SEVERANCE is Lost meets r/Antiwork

So let's take a spoiler-free look at how Severance uses space and design to explore its complex themes of alienation, capitalism, and... defiant jazz?
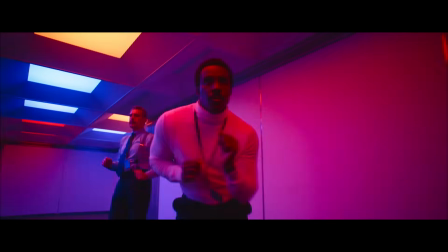Entering into Lumen's severed floor is... disorienting.
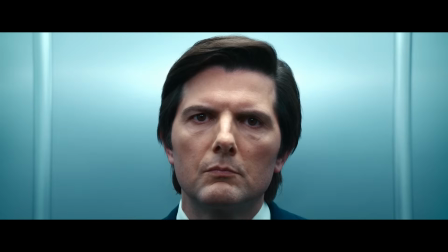This transition shot is probably the most iconic of the series. a dolly zoom, where the camera is moved towards its subject while also zooming out.
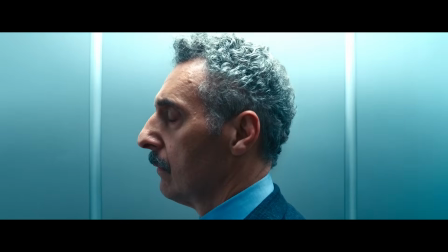The result is an unsettling effect that changes the depth of field while the character's face stays in the middle of the frame.
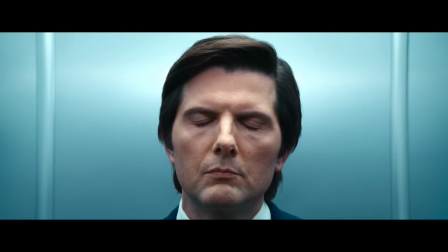It quite literally warps space around them and signals to us the change between Innie and Outie.
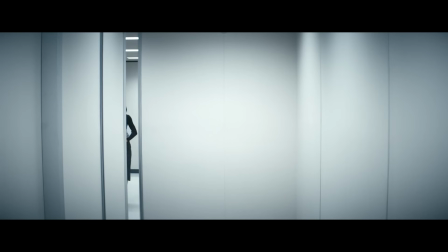But the elevator is just the beginning. From there, we enter a maze of hallways with inexplicable crimps and turns.
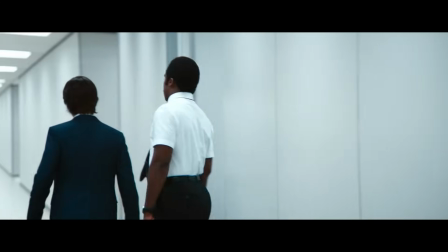They're white and sterile,
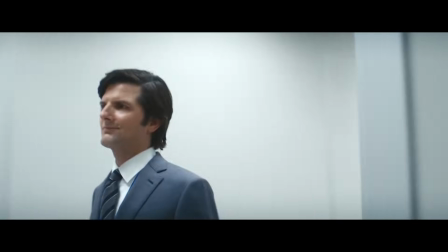something that constantly reminds me of the fact that these characters have been subjected to a medical procedure to lobotomize them from the hell that is work.
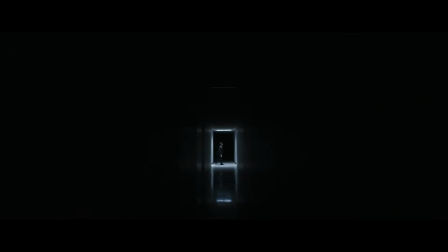It's like walking through an empty void crossed with the hedge maze from The Shining.
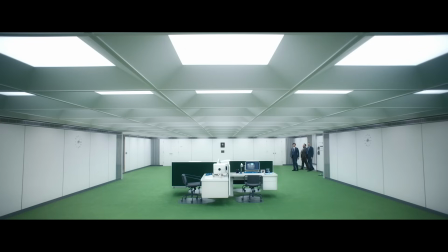But we spend most of our time inside Lumen in Macro Data Refinement, MDR for short,
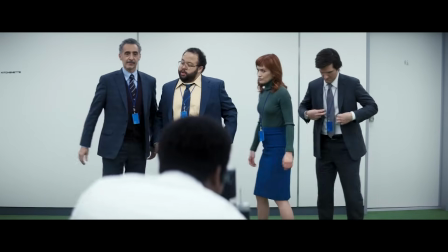where our main characters, Mark, Helly, Dylan, and Irving, spend hours,
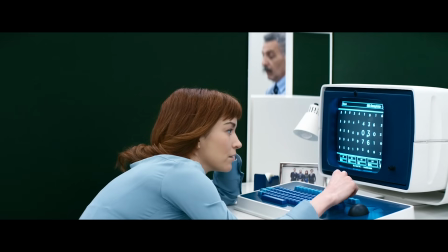really their entire lives, sifting through incomprehensible numbers on a computer screen and finding the ones that make them feel bad. That's not me using flowery language. That's their literal job description.
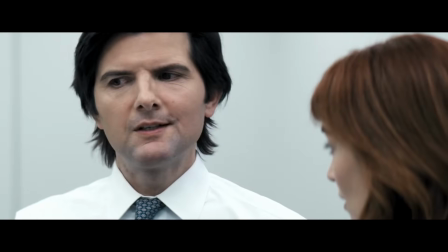So, uh, Cat1 numbers, for example, feel a certain way on site.
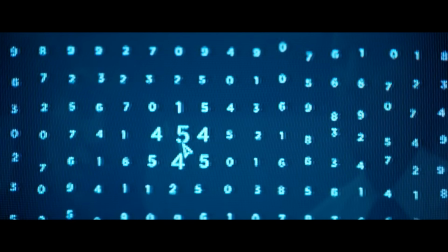They'll be sort of disconcerting. Scary. Scary. I know.
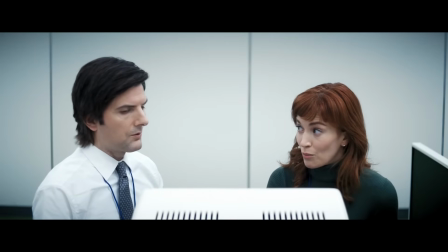My job is to scroll through this spreadsheet and look for numbers that are scary. Sounds dumb and Mark said it dumb.
Sounds to me like their actual job description is consultant. That was awful. I hope that joke makes the final cut. While it sounds like a totally ridiculous way to explain their job, it also very much describes the room they're in as well. There are a lot of subtle touches to this room that make it feel scary.
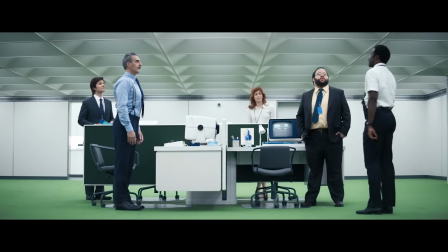There is the obvious overhead lighting, triggering to most of us who have ever worked in a corporate office before,
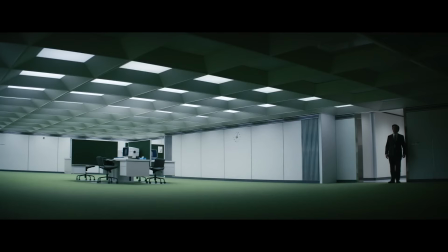but they're also combined with a low ceiling, something that is only further emphasized by the sheer size of this room.
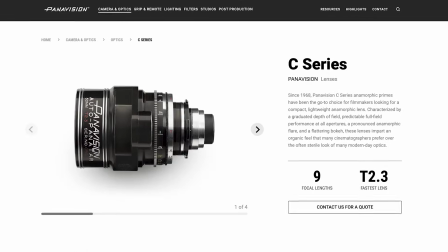MDR is often shot with anamorphic lenses, specifically vintage Panavision C-Series lenses for all you gear sickos out there.
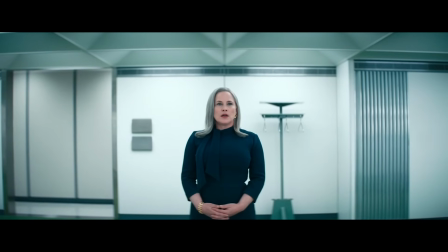These lenses do two important things to affect the space that play a big role in cultivating this mood.
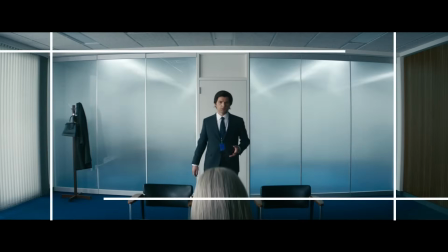The first is that they have a wide aspect ratio, and the second is that the edge of the frame is more distorted and blurred.
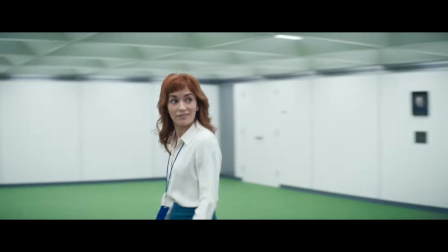It gives the whole room a dreamlike and surreal effect, preventing us from feeling totally settled.
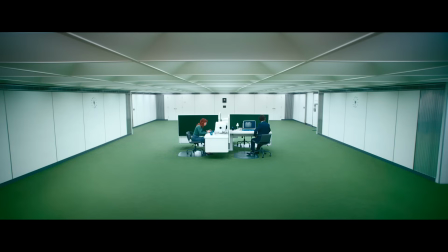And in the center of this gigantic football field sit our main characters, taking up the smallest amount of space,
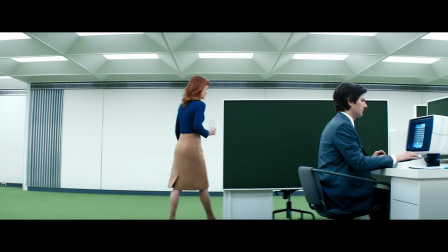accentuating their isolation, and with their desks organized so that they're always watching each other in a never-ending circle of surveillance. But beyond layout, MDR's props add to this sense of unease.
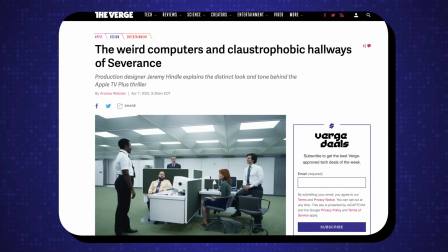Production designer Jeremy Hindle told The Verge that he modeled MDR on the offices of the 1960s,
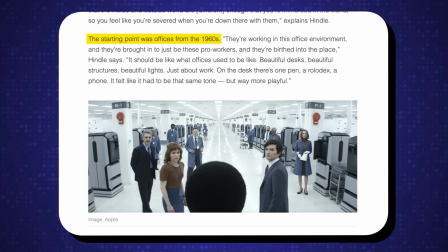drawing on a simple desk design and avoiding any props that might date the office.
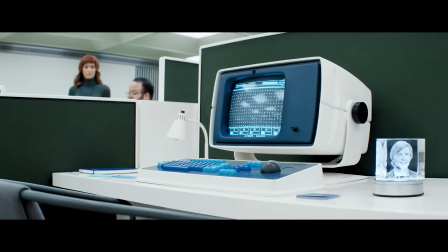As for the computers our data refiners work on, they're newer than the 1960s,
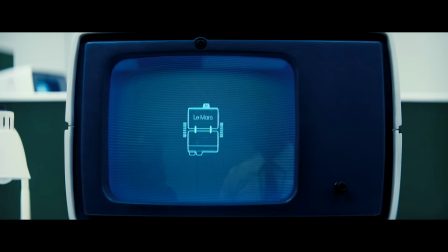but they're still very retro in their size and shape, not unlike the Macintosh 2 of the late 1980s. And these computers are equipped not with a mouse, but with a trackball. This mishmash of temporal samples gives us a sense that we're untethered from time. More on that in a minute. But it also plays heavily into the aesthetic of retrofuturism.
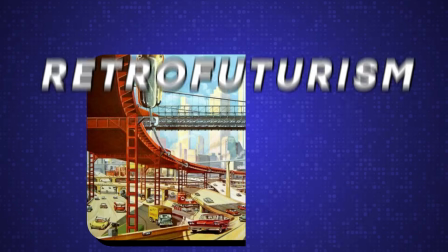Retrofuturism refers to an artistic movement that imagines the future from the perspective of the past.
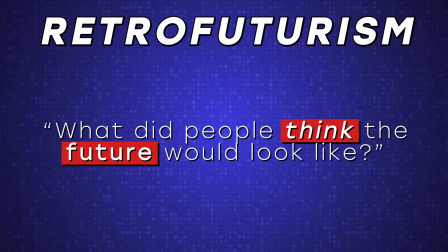It asks the question, what did people think the future would look like? And in doing so, inherently draws on the tension between the past and the future.
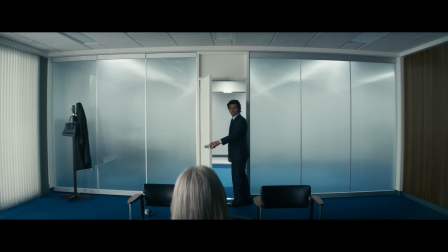And again, the lens choice plays a role here.
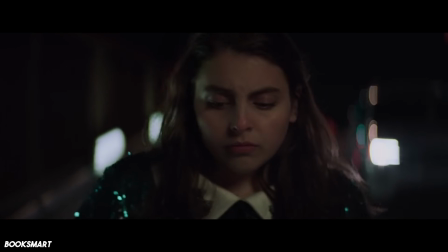Animorphic lenses are often used to create a feeling of nostalgia, like in Once Upon a Time in Hollywood or Moonlight. The severance procedure itself is made up of a very similar tension. The idea of being able to block out the most grueling part of your life while still collecting a paycheck might sound freeing.